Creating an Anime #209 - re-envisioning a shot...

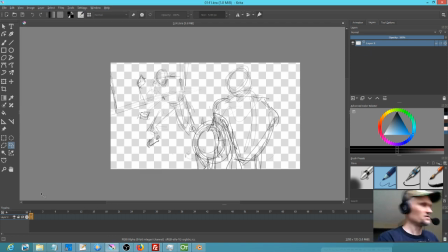That works out well. Okay, so now I'm going to hit Control Insert, so we have a key in there, because all I'm going to do at this point is just actually what I'll do is I'll go on 2s. Normally I tend to do well going on 2s. So
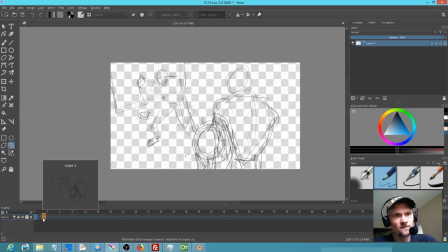my sense is what should happen is, and by the way, I'm going to say one more time, I think this is not quite exaggerated enough
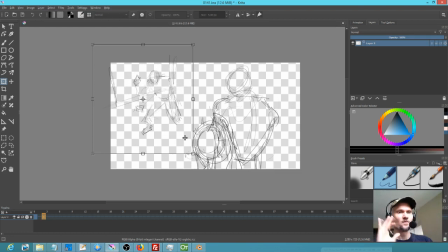in terms of the distance between them. That's why I say a short camera lens would tend to stretch out the distance between your characters. I don't want to get him too far out of the rule of thirds, if you will. So with that, I'm going to say these two
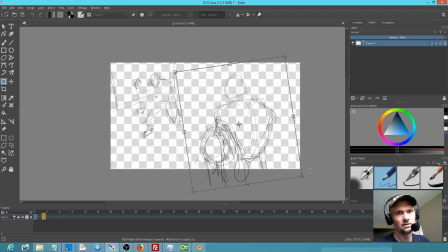probably should be slightly more there. Okay, so and by the way, that was, well, that's kind of nice. I can just check.
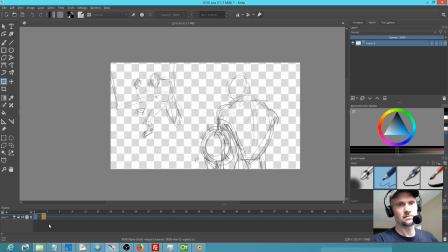I like it better this way. I'm sorry, the other way. I'm going to delete this key because I actually like I like it being a little more compressed.
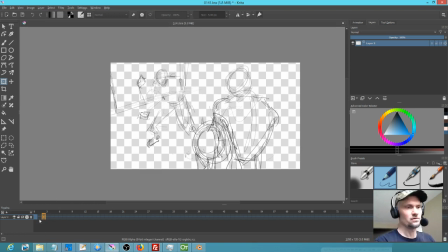Okay, so now the question becomes, what about Mr. Ninja. I think what would happen would be he would make a move that conveys
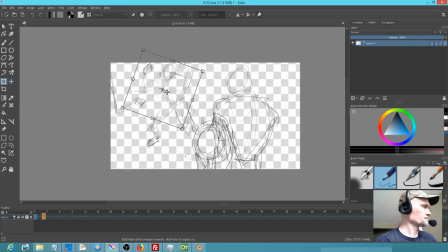his arrogance at this juncture. So I'm going to say erase this, B, open that up, erase that.
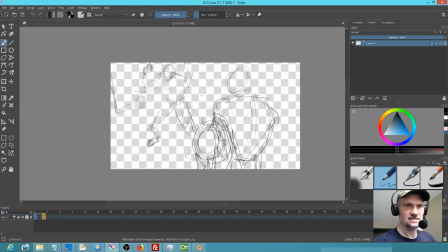And what I want to do is, since we're sort of capitalizing on the foreshortened view, I want to make his hand fairly big right here. So,
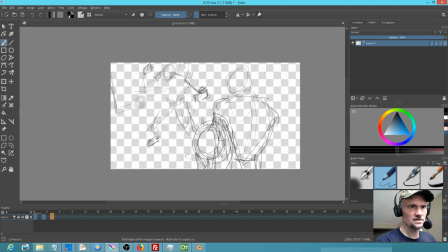okay, I'm going to add a third key. And in this one, I'm going to put his other hand here. So, we've got this. Just delete that. Okay.
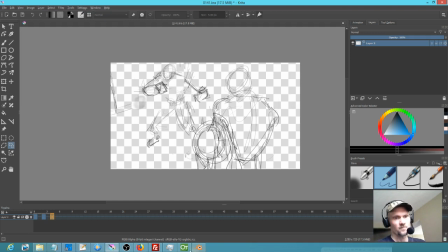Okay. So,
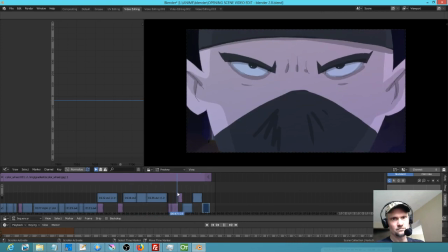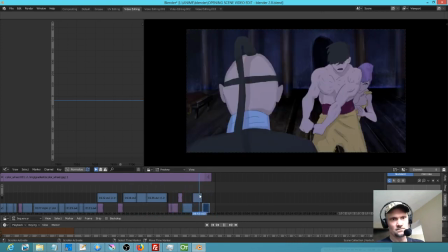yeah. I'm just gonna, just so it doesn't drive me nuts, I'm gonna take this shot, and for some reason, Blender does not want to let me move it. Okay, there we go. I just want to move it downstream.
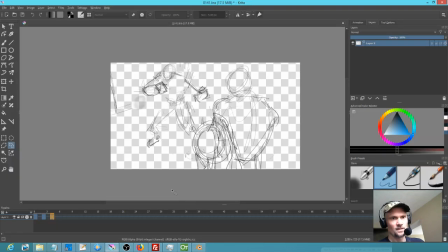Boom, boom, boom. And then what I think would happen is Akari would move.
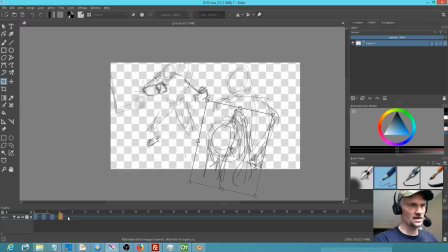And I'm going to go ahead and put in several keys here. And we're just doing this the traditional way.
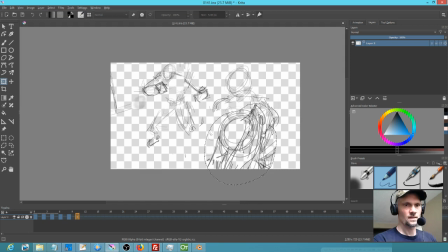Just to sort of get, okay, something's acting strange here. There we go.